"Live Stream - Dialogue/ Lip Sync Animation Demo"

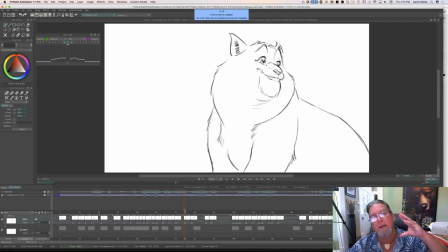(12:53)
So you can see that the word plausible enough is kind of, the two words, is kind of riding through that one mouth shape so I can get to that F. I've simplified it down. If I were to over-animate all that, it would just become very jittery, the mouth would.
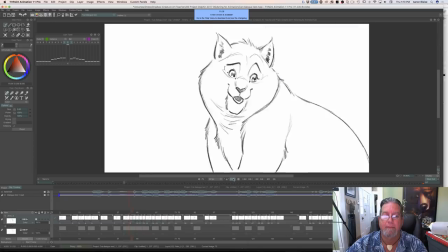(13:09)
So when I play it at speed...
Well, it does sound plausible enough tonight, but why don't we wait till tomorrow?
Now, when you're looking for it, you can see that there's a little bit of a simplification in there, but it feels nice and fluid.
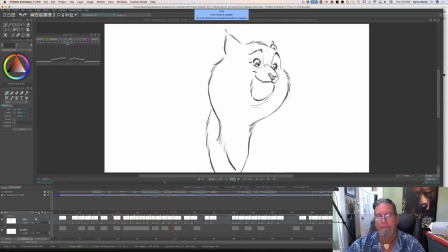(13:24) Well, it does sound plausible enough tonight, but why don't we wait till tomorrow? Let's wait for the common sense of the morning.
The other important thing is just to make sure you hit your open mouths where wide enough on accents.
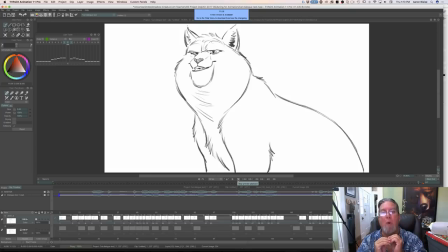(13:40) Let's wait for the common sense of the morning.
Common sense of the morning. Those are the three big open mouths.
Well, it does sound plausible enough tonight, but why don't we wait till tomorrow?
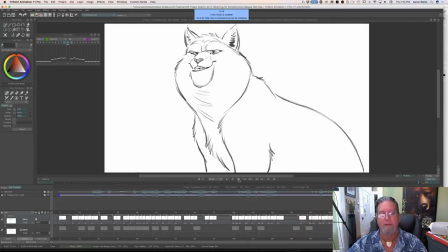(13:55) Let's wait for the common sense of the morning.
Okay. So, all of that being said, I hope I've given you a little bit of a lesson in there. I'm going to jump in, and I'm going to start breaking this stuff down. And while I'm doing it, we can do some questions.
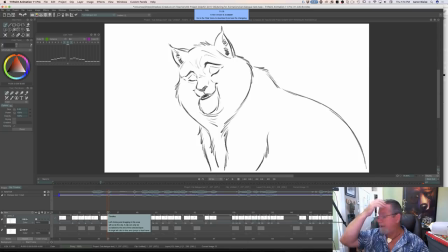(14:13)
And mind if I say hello? Yeah, say hi, Dustin. So we got a new camera. We got hi. Dustin. Now you guys can see Dustin. So there he is. And
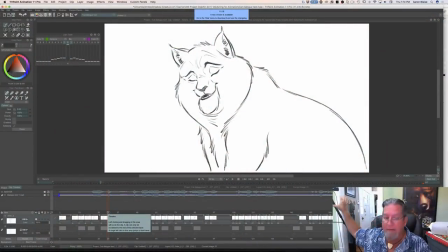(14:27)
we've decided to set up that camera. We've got another camera here. We're getting much more like a studio in here.
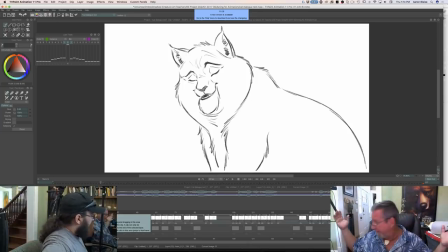(14:33)
Although my office has gotten full of, completely packed full of junk again. Yeah. But we'll get it all back and organized again. But anyway, I'm going to jump in and And it was question time.
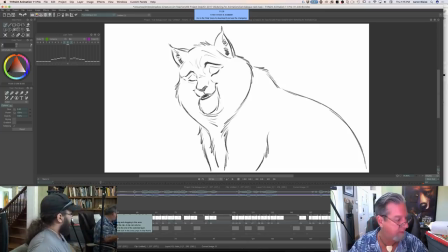(14:48)
I put in the duo camera if that's cool with you. Yeah. And I'm going to have some more water. Gotta stay hydrated. And I'm just going to get in here and and you guys can ask questions.
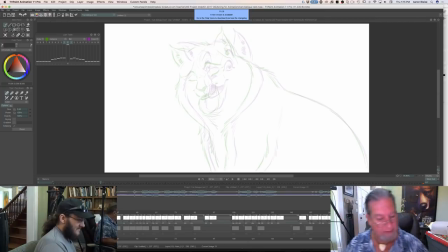(15:10)
There's my onion skin. And so here, what I want to do is I'm going to... The very first question. Oh, real quick. Okay, go. You can hear he's going, hey. I'm going to bring his shoulders up a little bit.
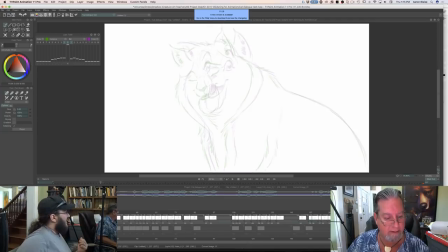(15:26)
Go ahead, Dustin. Sorry. Are you planning on animating the whiskers later? Yes, I am planning on animating the whiskers later. Good question.
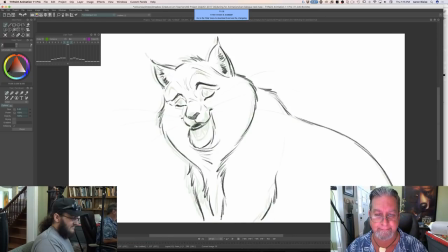Oops. Got the wrong pencil.
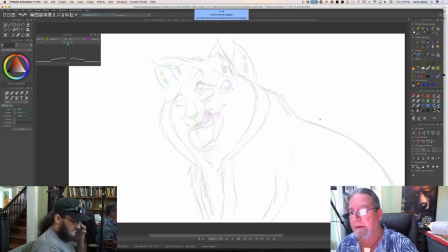There we go. Have you ever struggled with pain in your arm when working tight deadlines? If so, how do you deal with it? I don't. No, I've never had any problems with pain in my arms at all.
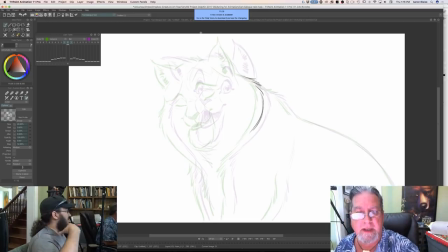(16:13)
Because you usually animate with the shoulder, right? And that. Yeah, and I, you know, I take enough breaks too. Any animation apps for iPad that you would recommend?
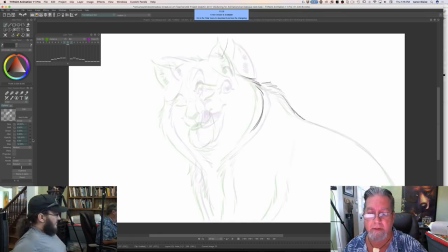(16:29)
Animation apps? I don't know. I don't know about any animation apps for iPad, unfortunately. And Dustin's going to turn his phone off. Yes, I am.
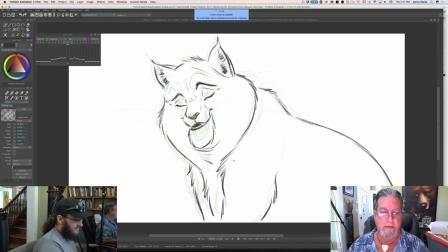The lip sync dialogue early is like moving a puppet.
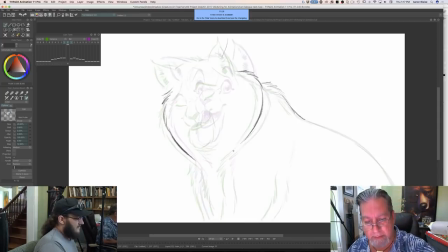(16:54)
It's a little bit like moving a puppet, exactly.